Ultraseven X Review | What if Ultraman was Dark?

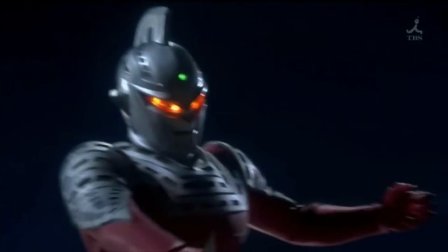4:09 There are also no transformation sequences.
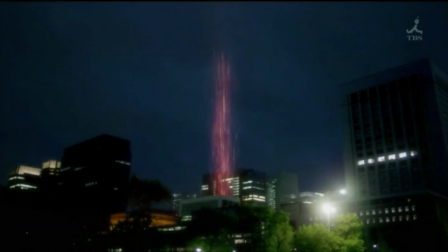4:12 The best you get is Jin holding up the Ultra Eye, followed by quick camera cuts, coming back to a completely transformed Ultra 7.
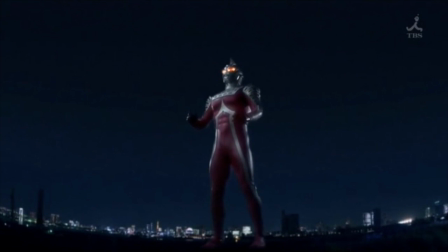4:20 It's just really odd.
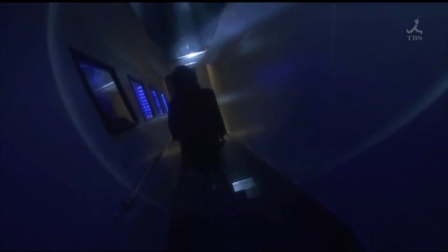4:30 In order to solve cases, Jin needs to team up with other DS agents. We are first introduced to Agent K. K is a lot more cocky than Jin is.
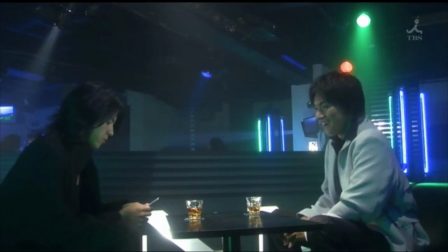4:39 Showing a large interest in the ladies and commonly boasting about himself, he makes a good partner for the lack of Jin's personality.
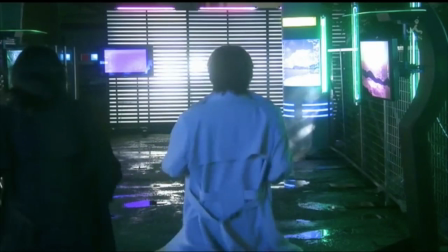4:46 With K's excellent marksmanship, Jin and K are usually teamed together for missions.
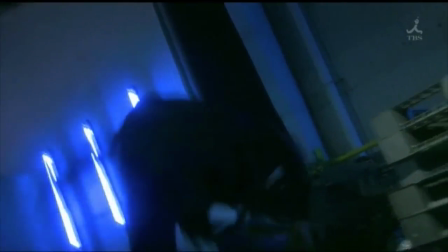4:51 When it comes to hand-to-hand combat, they make a team that is really hard to beat. Some of their collaborative fight scenes are my favorite action scenes throughout this series.
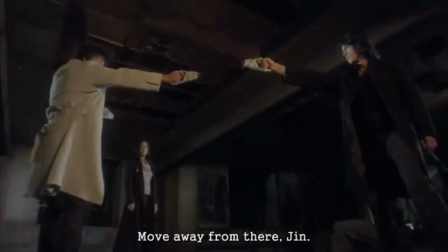5:00 But Agent K is very loyal to his position with Diaz. It takes a lot for him to disobey a Diaz order.
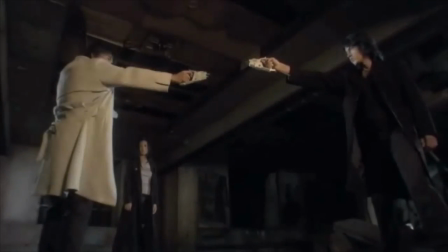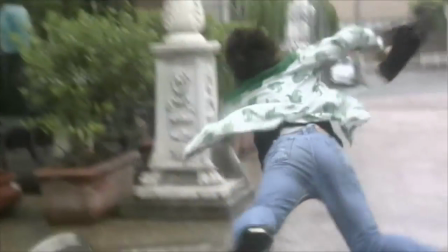5:15 The second agent we are introduced to is Agent S.
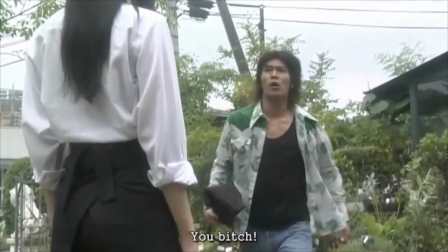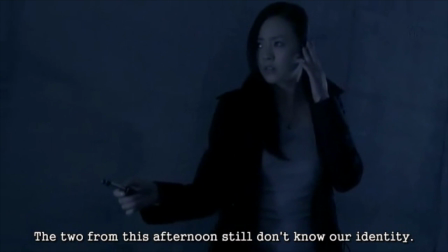5:28 a known lover of chocolate and infiltration.
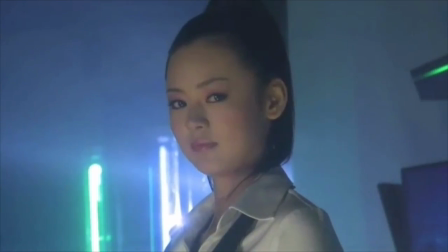5:31 She's a master of going undercover, wearing disguises, and can best both Jyn and Agent K at hand-to-hand combat.
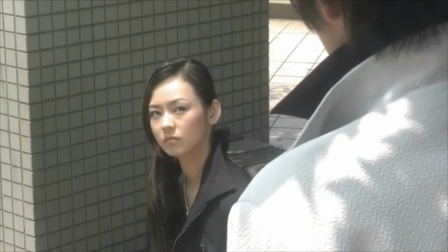5:39 She's sneaky and headstrong. Out of all the characters in Ultra 7X, Agent S has to be my favorite.
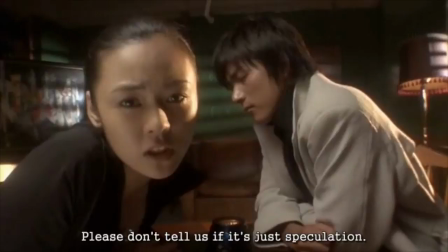5:45 She's usually the one in charge of the plans, taking control of Jyn and K. She has a moral compass and is not a slave to Dias in the same way that Kay is.
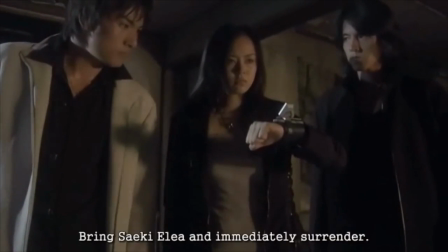5:54 She hesitates to follow blindly and speaks up when something seems off the level. If I had a chance to rework the show, I would make S the main protagonist.
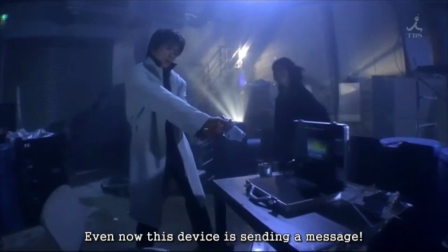6:03 Dias agents are fighting aggressive aliens who are plotting to take over the world.
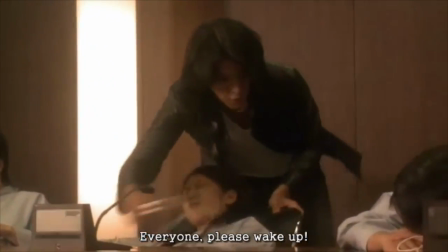6:08 Through the 12 episodes, you discover a few different tactics the aliens are using to make their invasions happen.
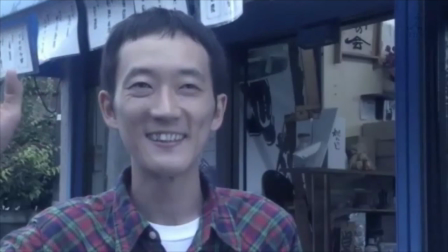6:13 The problem is, you're never really shown who the alien threat is.
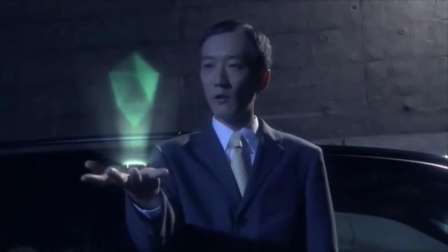6:17 Every episode, the team comes up against different aliens, and sometimes you learn more about the overarching plan, but there's never a real identified enemy.
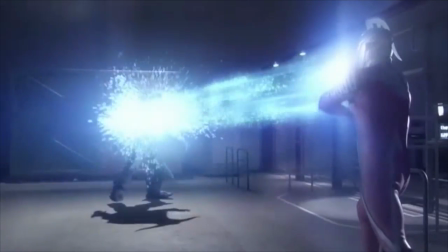6:26 I find the monster designs range from really interesting to run-of-the-mill monster of the week stuff.
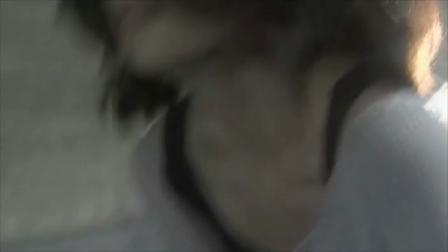6:31 While I really love the design of the Vario aliens, who look like evil marionettes and blow out people's eardrums with sonic frequencies,
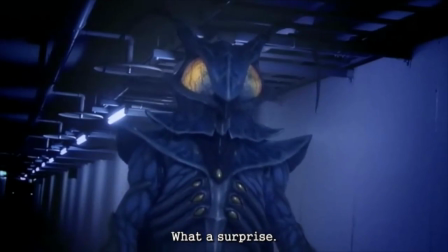6:39 I could probably do without another giant cockroach alien.
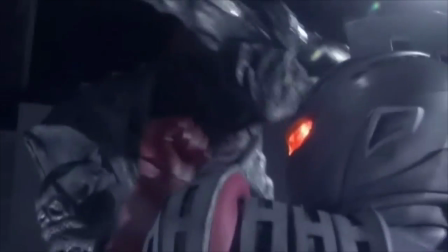6:42 None of the aliens are ever a match for a transformed Ultra 7, so even the best ones don't feel threatening.
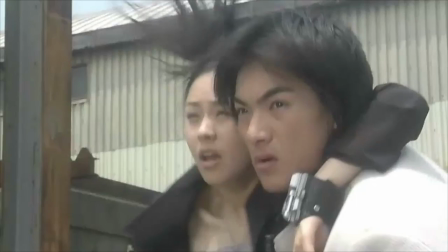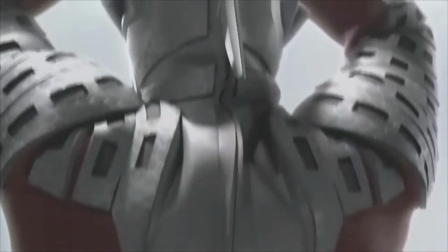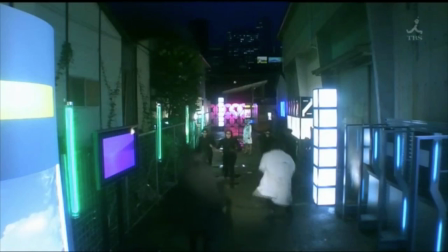7:01 I have two feelings on the action scene. I think the look of the hand-to-hand combat is really cool.
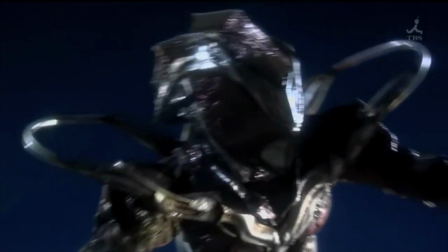7:06 The scenes are choreographed well and are exciting. But unfortunately, the transformed Ultra 7 fight scenes are boring.
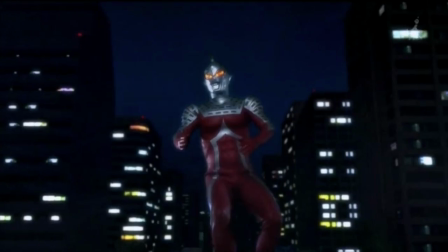7:13 Usually it's Ultra 7 on one side of the screen and the monster of the week on the other.
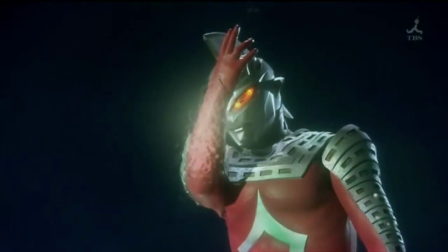7:18 They usually just throw a few projectiles at each other and then the fight's done. It never feels like a competition or a battle.
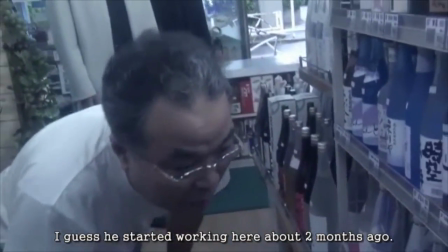7:29 Let's talk production. I don't understand it. From what I've read, this was the first Ultra series to be produced for an adult audience in mind.
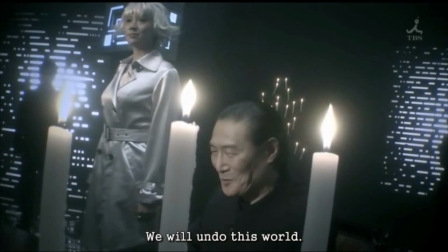7:38 So that explains some of the darker overtones in the series. But that doesn't explain the darkness in the actual frames.
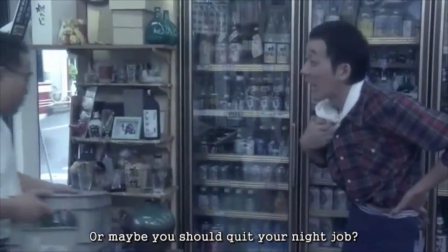7:46 Maybe Ultra 7X was just a victim of early HD cameras, but this show is hard to look at.
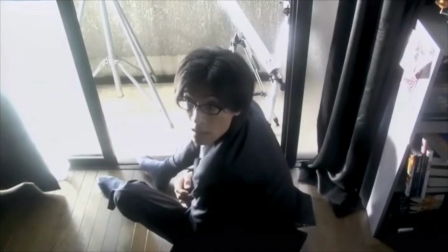7:53 The dynamic color range is extremely muted. Nothing pops. Everything's bathed in a blue color grade.
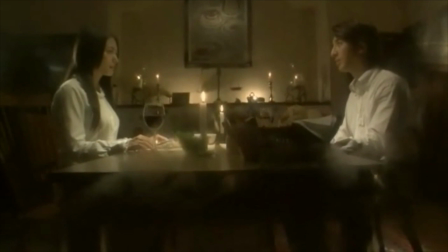7:59 Making it worse is that there is this foggy, blurry filter on every shot.
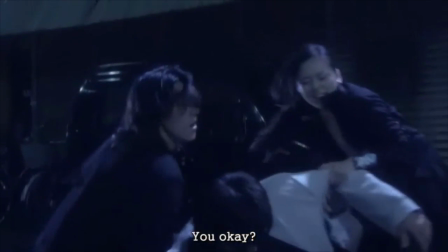8:04 The entire time I'm watching an episode, I just want to rub my eyes or scrub my screen because it feels like it's dirty.
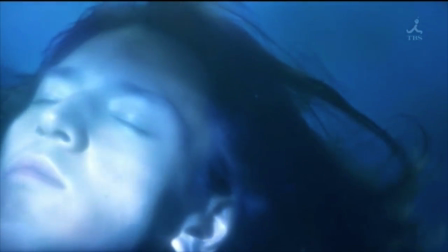8:10 Everything feels hazy. If I had to make a guess, I would say they were going for a dream effect, but that effect does not enhance anything.